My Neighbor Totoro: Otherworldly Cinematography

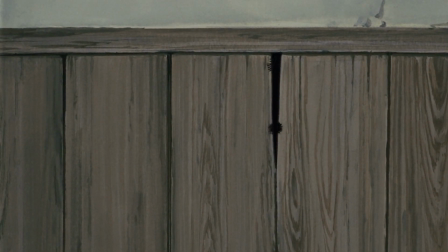245s
Zooming in or out is either used to show more detail in the frame or to reveal more of the scene surrounding the frame, respectively.
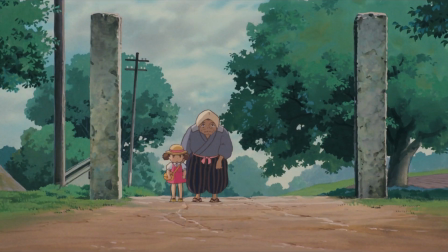254s
Zooming in is also often coupled with a cut to a close-up shot, making the cut less jarring.
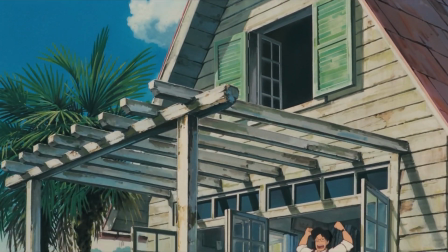261s
Both zooming or panning can be better understood by thinking of a scene as one giant illustration.
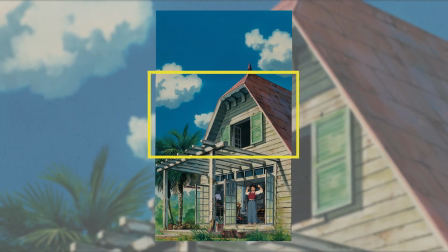267s
The panning and tilting are done by moving the camera across this larger image,
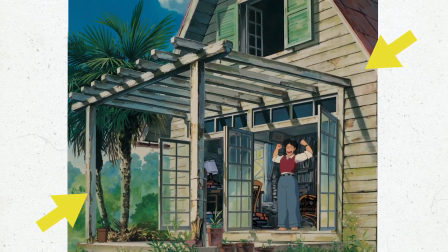272s
while zooming in or out is the magnification or demagnification of the image.
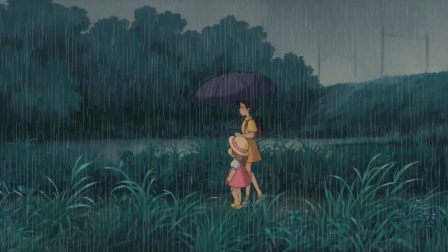278s
The final notable camera movement in the film is what I'm calling a dynamic track.
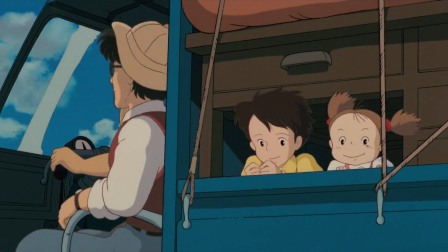283s
These types of shots are the antithesis of the static shots that make up most of the film.
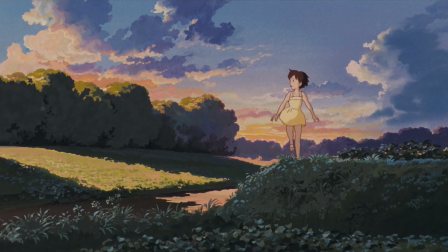288s
Instead of letting the characters control the movement of the scene while the background stands still,
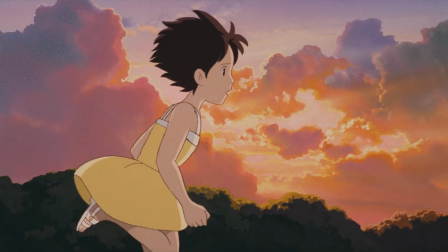293s
the background is what's providing the motion while the characters remain in place.
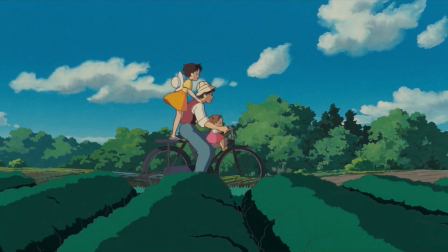298s
Oftentimes, these moving shots will be used if a character is leaving one scene and entering another,
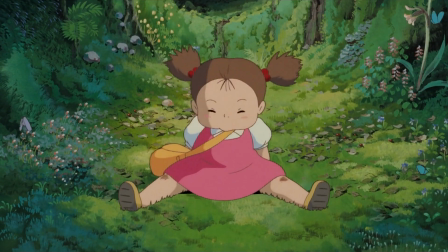304s
or in some cases, leaving one world for another. In My Neighbor Totoro, there are two sources of light.
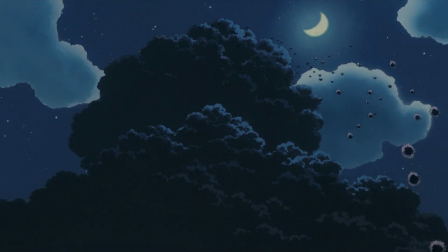314s
Natural light, being sunlight or moonlight, and practical light, being any artificial light that is built into the scene.
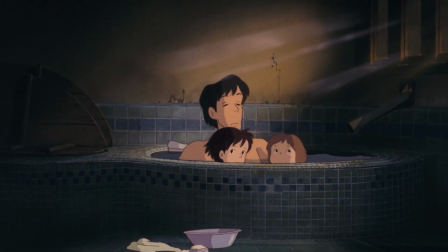321s
This style of lighting is more aptly called motivated lighting.
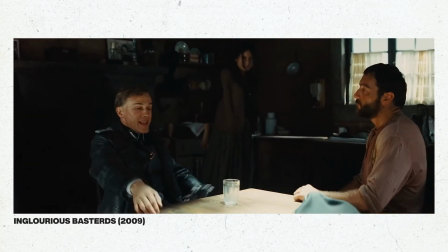326s
The film does not make use of its counterpart, unmotivated lighting, where the light does not have a logical source within the scene.
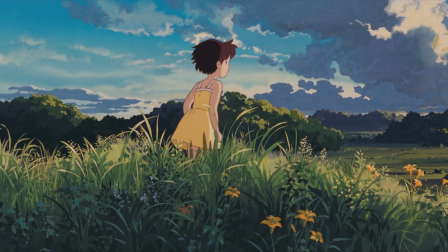334s
For natural light, Miyazaki sets many of his scenes at sunrise or sunset, where light is golden and soft,
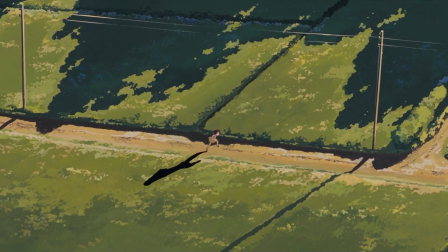342s
shadows stretch long and dark, and everything is painted in a stunning array of saturated colors.
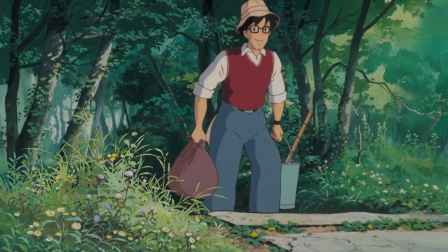348s
Miyazaki, however, does not shy away from letting scenes take place midday, traditionally one of the hardest lighting conditions to capture.
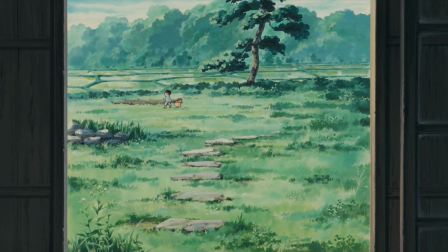356s
Slightly faded colors give the feeling of harsh daylight,
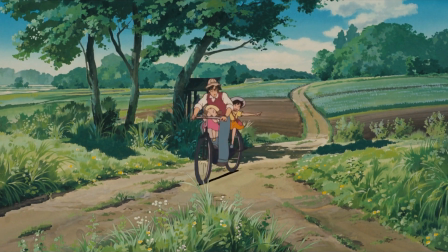360s
while the contrast between pockets of dark shade and bright sunlight beautifully replicate a summer's afternoon.
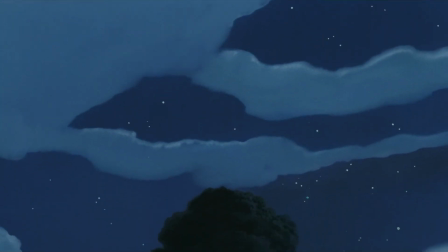368s
At night, the lighting takes on a completely different feel.
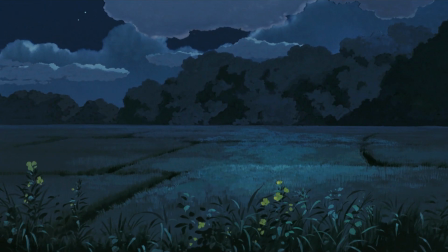372s
In exterior scenes, moonlight illuminates the landscape below, casting a blue haze and muted white highlights on everything it touches.
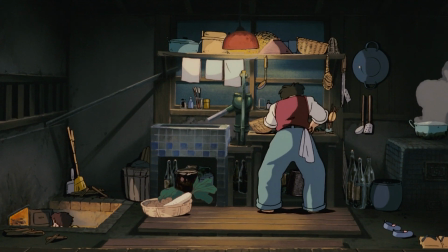381s
On the other hand, interior scenes rely on artificial light cast from warm tungsten lamps that gently melt away the darkness.
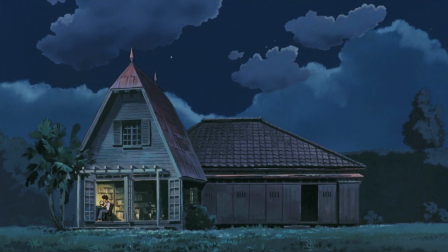389s
On occasion, artificial lights can be seen outside, lighting up the night.
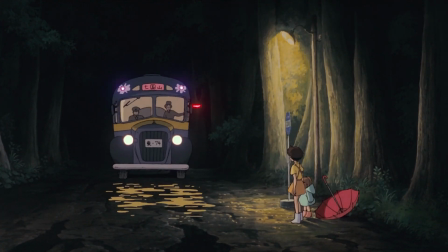394s
The warm glow of the streetlights and crisp lines of headlights cut through the night air and expose the characters from the dark canvas.
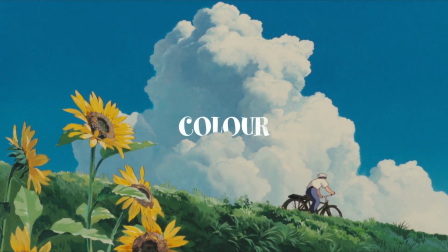405s
Not only are colors used in My Neighbor Totoro to depict beautifully vibrant landscapes,
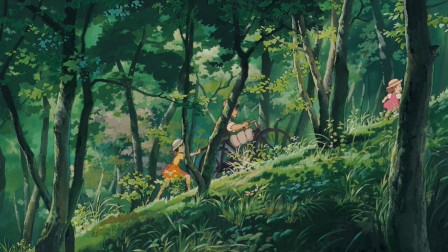410s
but they're also used to reflect the emotions of each character on screen.
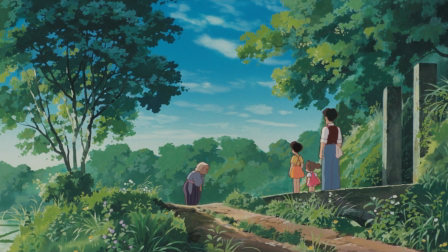415s
The best word to describe the colors throughout the film would probably be saturated.
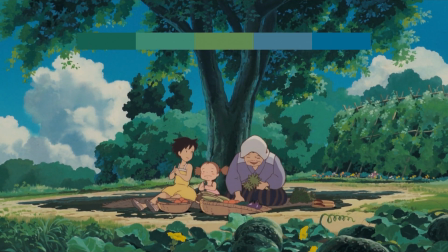420s
During the day, scenes are filled with lush greens and bright blues, creating a palette of colors that finds nature at its most serene.
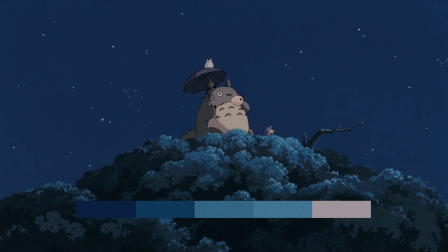429s
Nights are dominated by shades of blue. They seep into each and every color throughout the scene, instilling a quiet calm over the world.
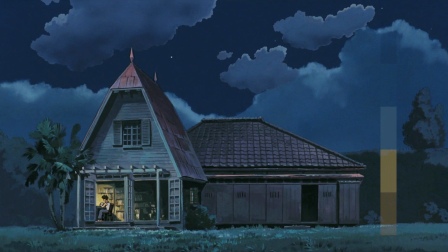438s
Occasionally, these compositions include warm artificial light, causing the blues of the night to contrast beautifully with the yellows of the light.
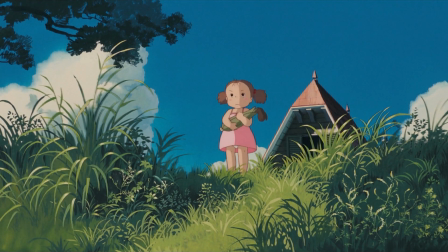448s
To fully appreciate the colors of My Neighbor Totoro, we also need to look at the colors the characters are wearing themselves.
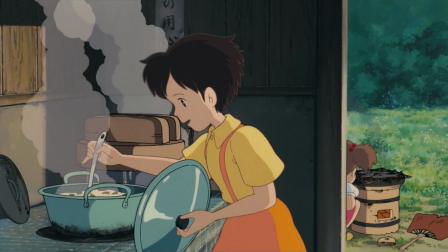455s
Satsuki, the protagonist, is always dressed in this bright shade of yellow.
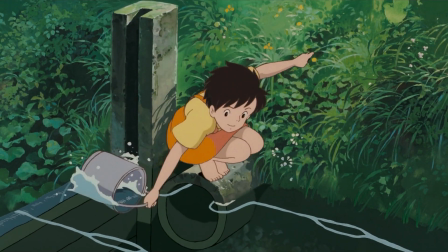459s
This could represent many things, but I believe it symbolizes her energy, joy, and intellect.
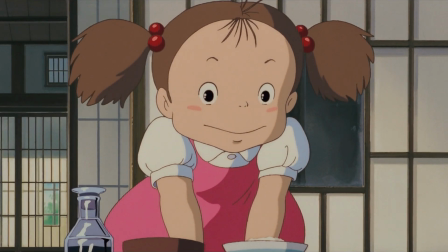465s
Mei, on the other hand, Satsuki's little sister, is usually seen in this pink dress.
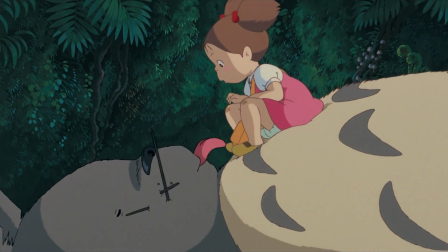471s
Again, it could have many meanings, but perhaps it represents her tenderness, sweetness, and innocence.
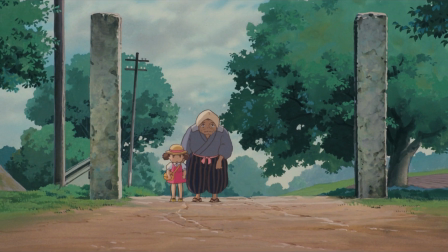478s
Finally, colors are also used in the film to draw the viewer's attention.
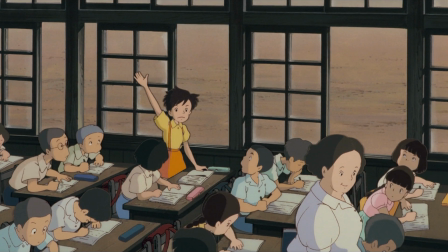482s
Notice in this busy classroom scene, Satsuki, the main character, is noticeably more vibrant than her classmates.